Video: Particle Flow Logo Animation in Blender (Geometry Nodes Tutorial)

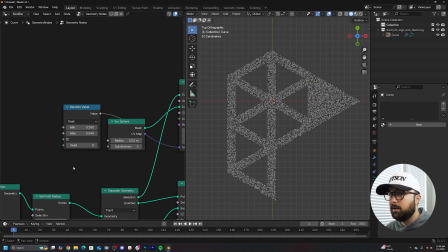(8:14)
And then I think that's good. That's good for now. We can go ahead and add color into the scene.
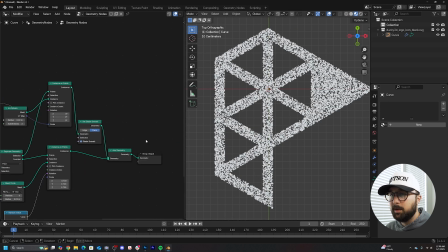(8:21)
So I'm going to go here to the material preview, and we're going to get two materials here in geometry nodes. We're going to get a set material node and just duplicate it. So this, see where it says mesh circle, say that line.
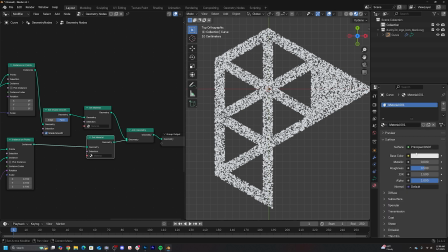(8:33)
So this bottom one here, that is going to represent the metal or the metallic gold material that we're going to make.
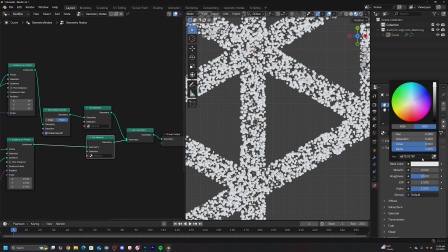(8:39)
And the other one is going to be that nice red. So let's select this one, make it kind of a interesting red. You can really obviously do any color you want. I'm going to bring my roughness all the way up, and then I'm going to select it there.
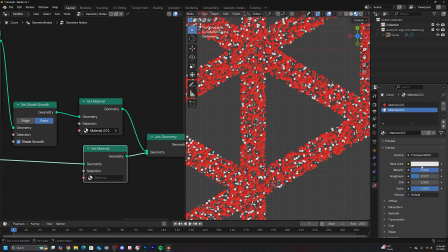(8:52)
And then here on this material, we're going to make it metallic, pretty rough, and then a gold color, and then grab it there.
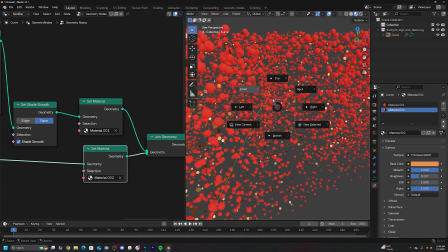(9:00)
And so now we have all of that. So now we can go into the lighting of this scene.
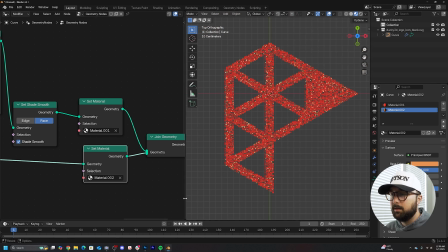(9:08)
So I'm just going to bring this, geometry notes window over a little bit.
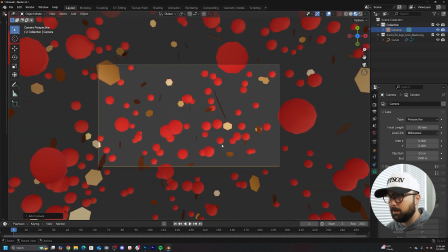(9:14)
And I'm going to go ahead and get a camera. So shift A, get a camera. I'm going to hit G and middle click and then just position it.
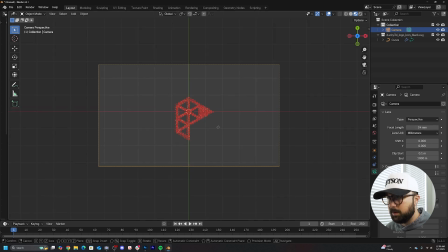(9:22)
We're going to right over here in the camera settings, give it 24 millimeters, G and middle click again, something like that.
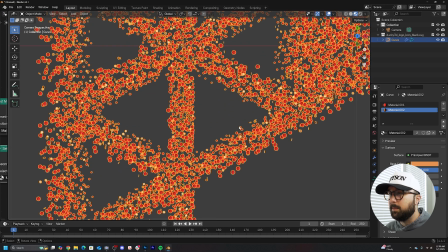(9:30)
And this right here, my immediate thought is, okay,
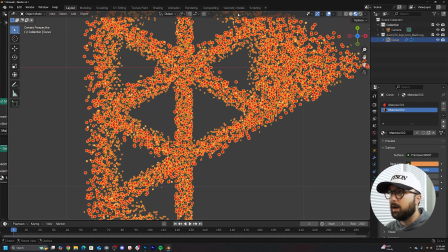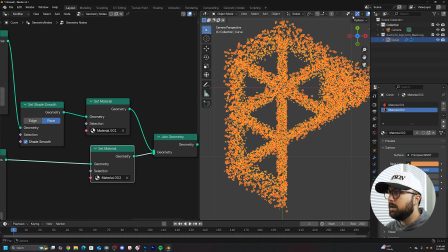(9:38)
the density needs to be higher on how many objects are in this scene. So what I'm going to do is right here on the distance minimum, maybe
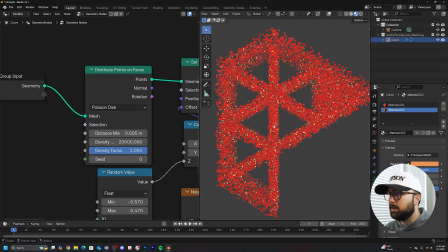(9:49)
0.005 ought to give us a good amount of density. So that looks really, really nice. So now we can go ahead.
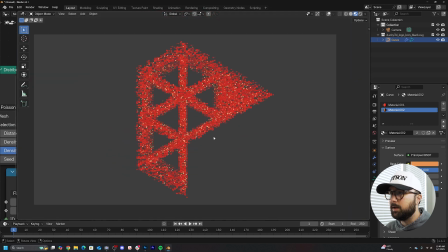(9:53)
I'm going to bring this window back and we can go into lighting. So I'm going to go here to the cycles view.
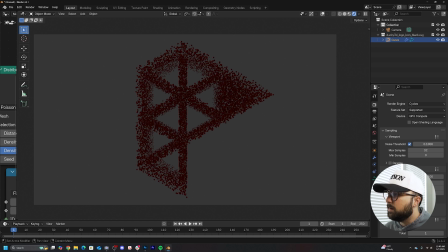(9:58)
I am using cycles for this. I'm going to be denoising my scene, and I'm going to be using 300 on the samples.
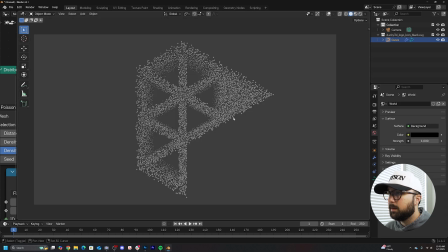(10:04)
So here in the world, we'll bring it down to black. I'm going to go ahead and get in a area light.
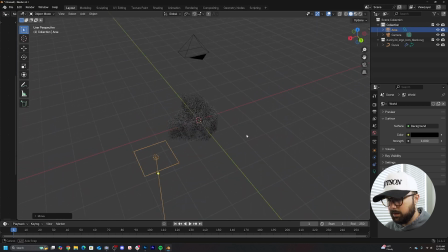(10:13)
I'm hit G, and we're going to do a single lighting setup. This is something I do really, really often, and honestly is useful in so many cases.
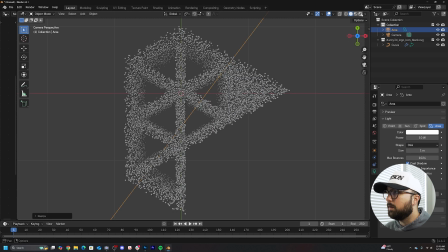(10:23)
So we're going to use a disc shape. I'm going to make it nice and big, and then we're going to go here to the cycles preview and maybe bring my power of like 2000.
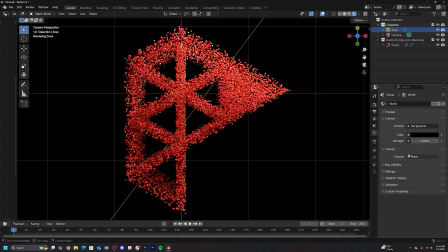(10:32)
Here in the world, we'll go here to the volume and add a principled volume node,
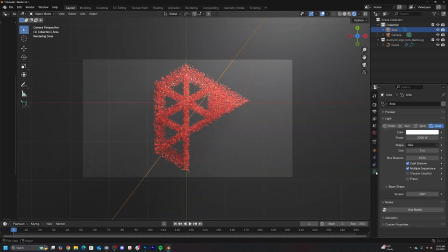(10:37)
and then 0.01 is going to give us a nice volume. And then back to the camera settings, we can bring that spread down till we have a little bit of
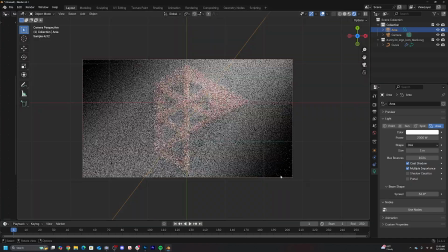(10:46)
black here. And then I'm just going to go ahead and get a render region. So it looks like 2000 is too bright.
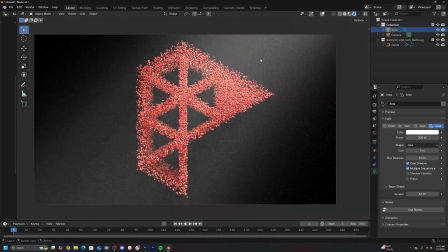(10:54)
Let's go with like 500 for now. So here we go. We have this scene and it looks really nice right now. I'm going to click on this and go to the red here. And I'm just going to go ahead and hover over it, hit Control C, go to the camera.
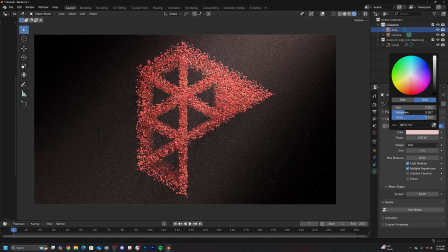(11:07)
I'm going to hit Control V. And then I'm just going to bring the saturation down so that we get this uniformity.
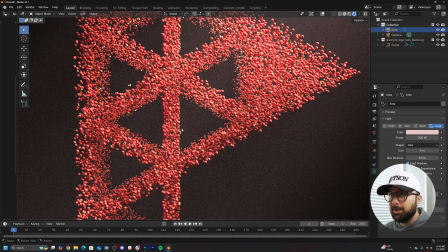(11:15)
I think is the right word, a uniformity in the color.
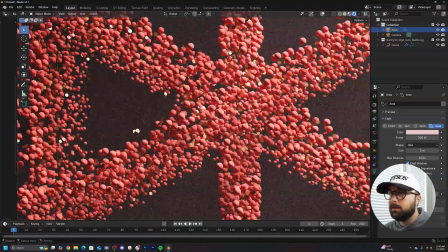(11:18)
So now that we're here, what I want to do is at certain points in the scene, see how this piece of metal is really bright.
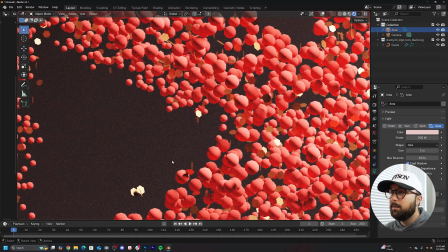(11:26)
It's really bright. It's reflecting, it's directly reflecting that light, and it's going to be very, very bright, but it's hard to communicate how bright that is if we don't have any compositing.
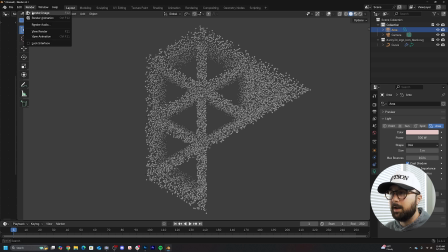(11:35)
So what I'm gonna do is I'm gonna render out one frame and add some glare in the compositor. All right, so we have a frame rendered out. I'm gonna go here to the compositing. I'm gonna click use nodes.
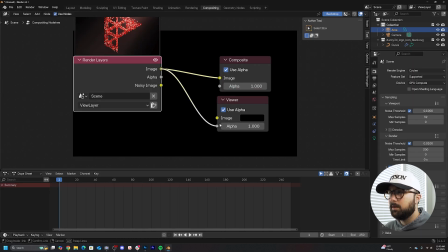(11:44)
I'm gonna go ahead and get a viewer node, and then I'm gonna hit shift and right click.
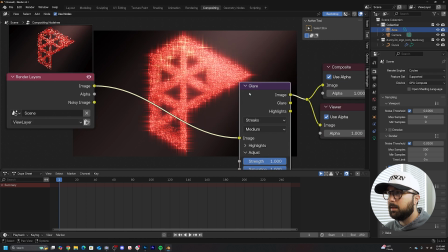(11:50)
And then we're gonna get a glare node. Plug it there, and then we're gonna go here to bloom.
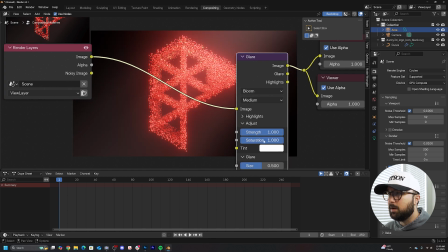(11:58)
And then we're just gonna go ahead and on the highlights, I'm gonna bring that threshold up just a little bit so that we can just kind of highlight those points there.
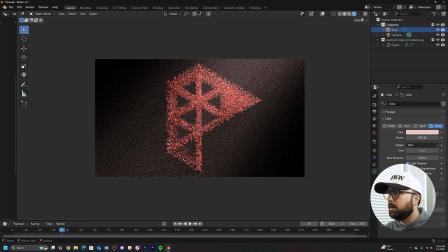(12:08)
And then we can go back, I'm gonna say click maybe, and then you can hit this drop down and click always, and you'll get to see those points.
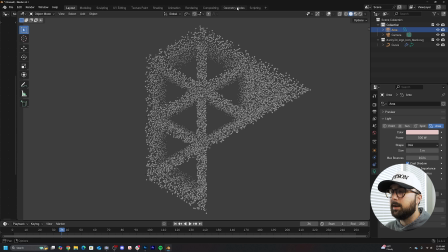(12:15)
So now I'm gonna go and animate this. So we're gonna bring our window back.
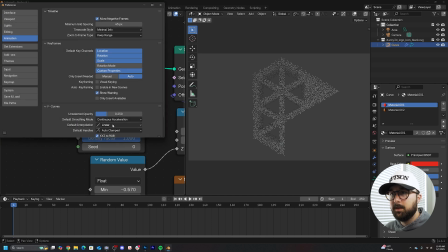(12:23)
And then in your preferences, right here where it says linear, so go to the animation preferences, go here, switch it over to Bezier, and we're gonna animate this. So go to your vector math node.
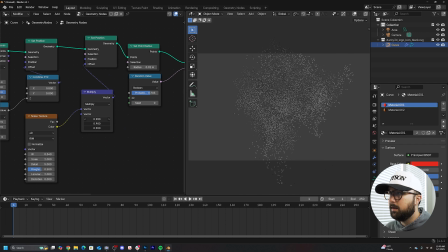(12:35)
I'm gonna go ahead and bring it out to something like that. I'm gonna hit I, go to frame 200, and then type in 0 and hit I again.
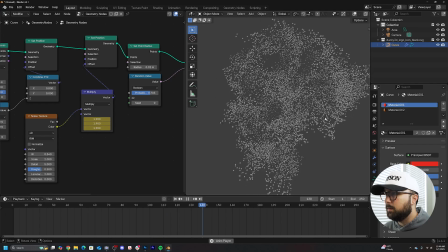(12:46)
So this is the animation we have so far. We'll just view it one more time. Now there's another piece of this animation that we can add some movement into it to make it look a little bit more alive and more organic.
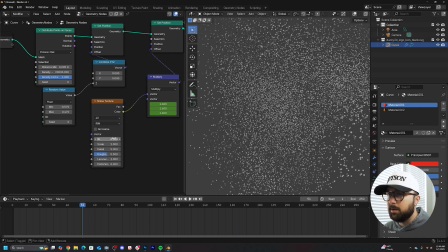(13:01)
And that is going to be this W value, but it's really, really sensitive. So make sure we just do a little bit. So I'm gonna hit, I'm gonna go back to my preferences and switch this back to linear. I'm gonna hit I on the W, go to 200, and I'm just gonna move it a tad bit to like
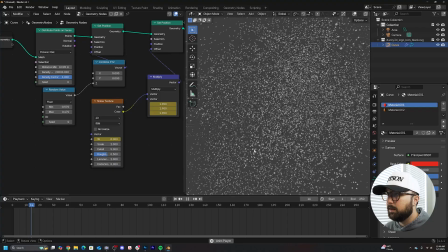(13:21)
0.03 maybe. And that is just going to randomly move these objects around. Even 0.03 is too much. Maybe 0.01. No, that was needs to be 0.1, not 0.01. 0.1.
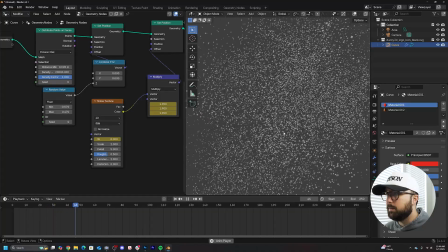(13:39)
There we go. There we go. So now they're just moving around at a more reasonable speed.
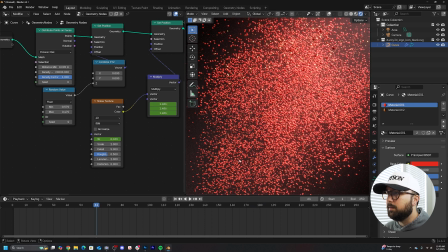(13:48)
Nice. All right. So now I just want to view the compositing.
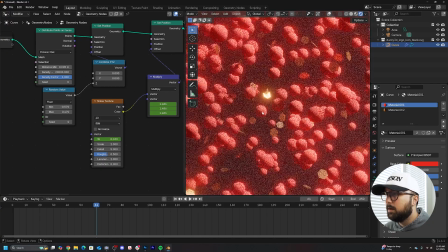(13:56)
See these little glare moments? So now we have these little really nice little highlight moments here in the scene.
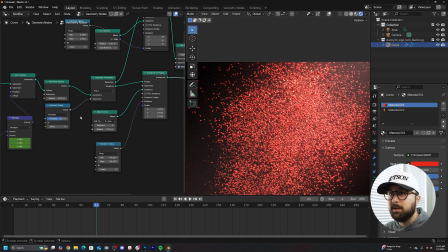(14:03)
That's just going to make it look a little bit more beautiful. And then maybe even see the random value that's connected to the separate geometry.
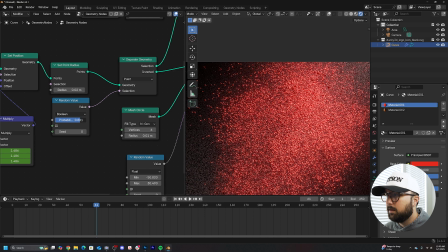(14:12)
Just bring that back. Maybe a few more pieces of glitter.
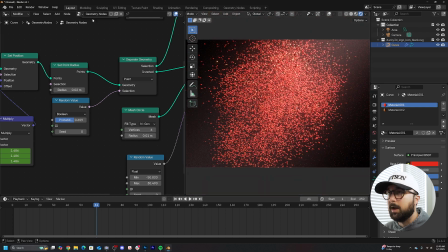(14:16)
There we go. That's going to be awesome. Okay. We are done with this animation.
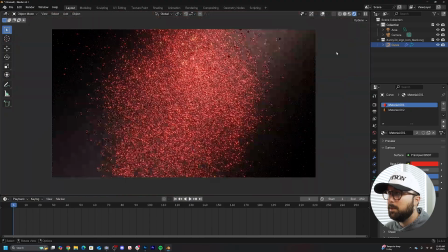(14:22)
So I'm just going to close the geometry nodes window. We can double check this animation looks proper.
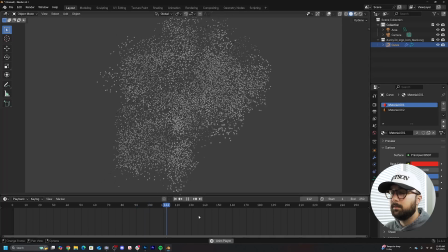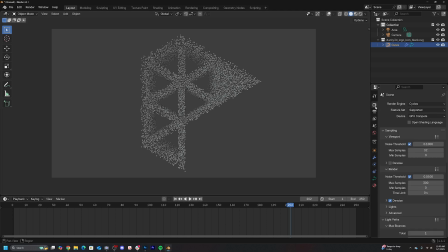(14:34)
That looks really good. So for your render settings, I'm going to keep it at 250 frames. Actually, no, maybe 230, just so after it animates, it has some time to sit. I'm going to keep it at 300 samples. right here on the printer icon,
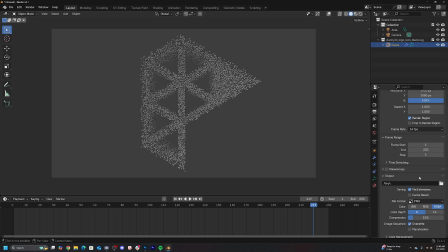(14:50)
I'm going to keep it at a PNG sequence and then just pick your folder where you want to throw all those PNGs. I'm going to do 1080p. If you just want Blender to export a video for you, you don't want to deal with PNG sequences, you can go ahead to FFmpeg video
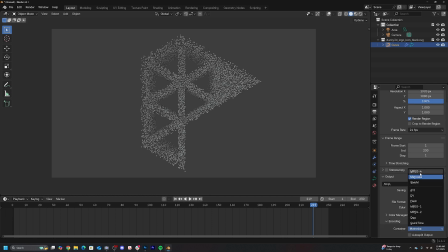(15:07)
encoding to MP4, and then you'll hit render animation.
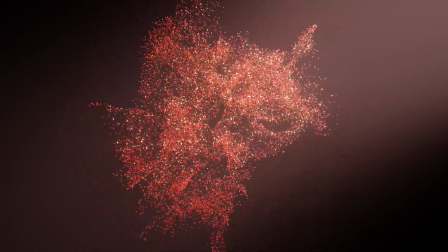(15:13)
And when you're done, you'll have a really, really cool animation. So there you go. That's how you create a really cool logo particle animation. It's really simple. Again, if you want to check out the official project file for this, that is available on my Patreon for tier 1, 2, and 3 members. You can check out all the really cool stuff on my Patreon right now. There's some free stuff. You can also join as a free member, and you get a discount if you subscribe annually. With that being said, I hope you enjoyed this. I hope you learned something, and I'll see you in the next one.